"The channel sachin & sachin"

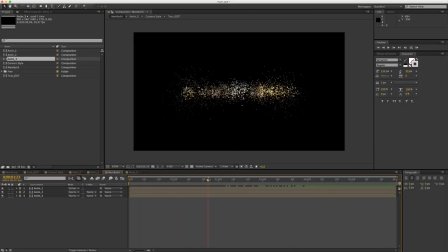Okay, so now we have our basic setup. Now, the final thing now that we need to do is we go into main setup, let's say into animation 1. We have our, show this,
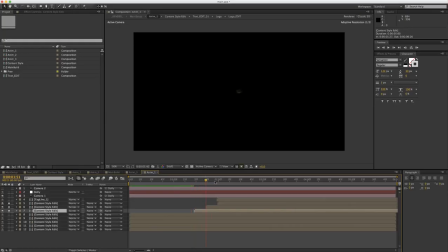and just this 3 layers. Now we have our final mask reveal. So this is the thing that we're gonna do next. So let's go into our main build and let's go into our animation 1, and here we're gonna
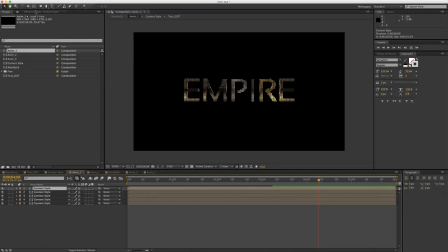simply bring back our first layer, delete the ball action, and what we're gonna do is we're gonna create a new mask, and let's just toggle action safe.
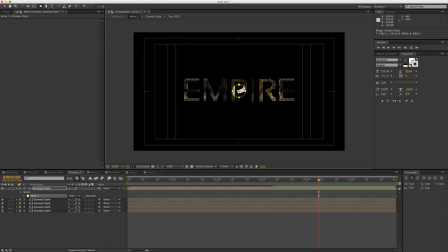Let's create a new mask that will be something like this big. And we can offset it to somewhere like here.
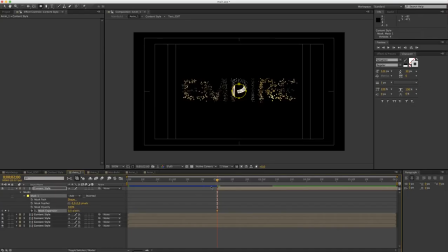We can now go into our mask expansion, put it way, way down. And then as it reveals, we need to reveal our text. So the process will be something like
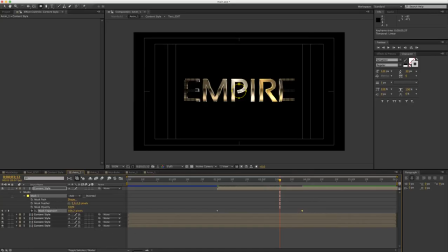that, maybe even bigger. And mask further, we can also put it just a bit so it's not so sharp. something like that.
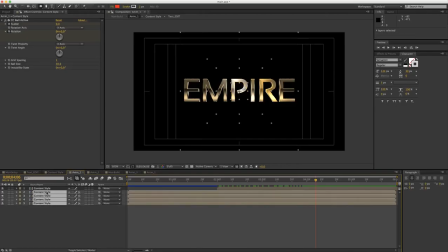Finally, what I like to do is, if I select all these four layers, which have our ball action, I will hit T to reveal opacity. And what I want to do is simply hide the opacity once the text is revealed.
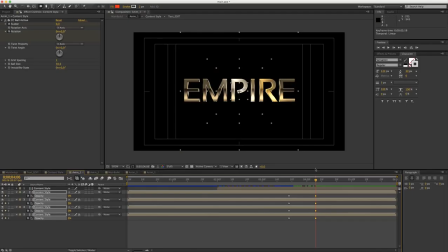So somewhere like here, so that we don't see small dots right here in the ending. So something like that. Okay, so the next thing what we can do is we can duplicate this layer.
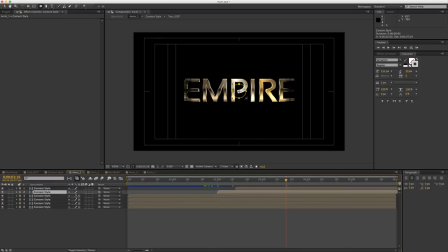And actually, this one can be our add blending mode, and then finally that we have our normal blending mode.
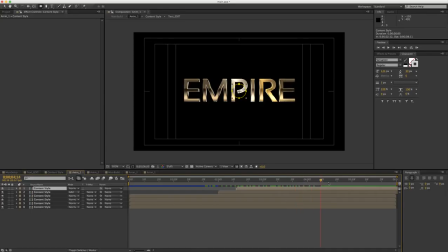It just gives sort of a small shockwave, I would say, to it all, because maybe I can duplicate it so you can see it a bit better. So we have this like white stripe passing, and then
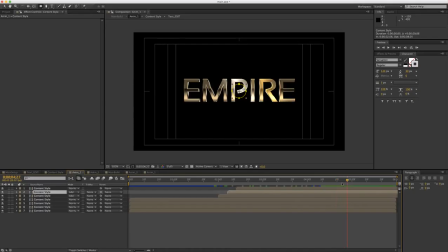we have a final text reveal. So if we preview it, we have something like that. Even we can offset this a bit more inside.
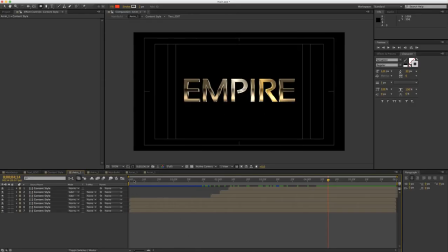Something like this. Okay, so let's do our next step, which would be adding a camera.
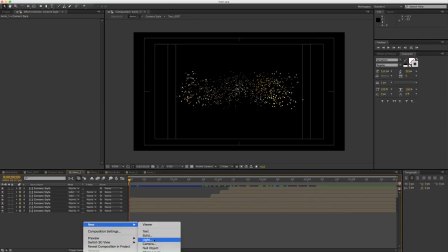So let's go and create a new camera. I will hit OK.
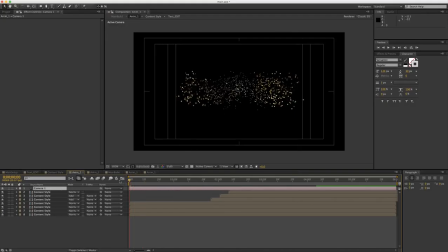And what I'm going to do now, since CC ball action kind of works in a strange way, I would say, we'll actually duplicate the same camera for all three animations.
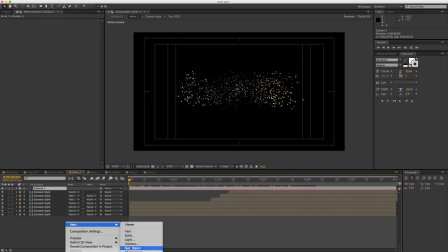So now we have a camera. And the thing I'm going to do next is I'm going to add a null object, which will be our dolly.
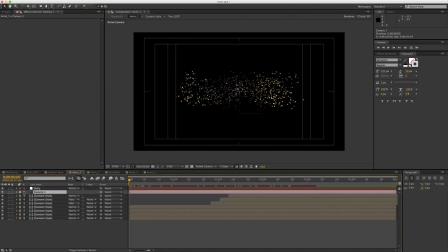So what we'll have is our camera position animated from, let's say, here to outside.
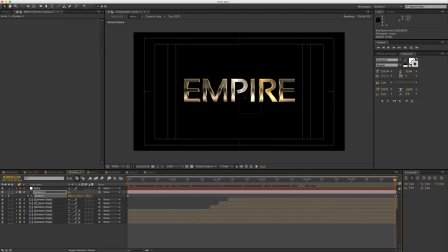Now we have a kind of small technical issue.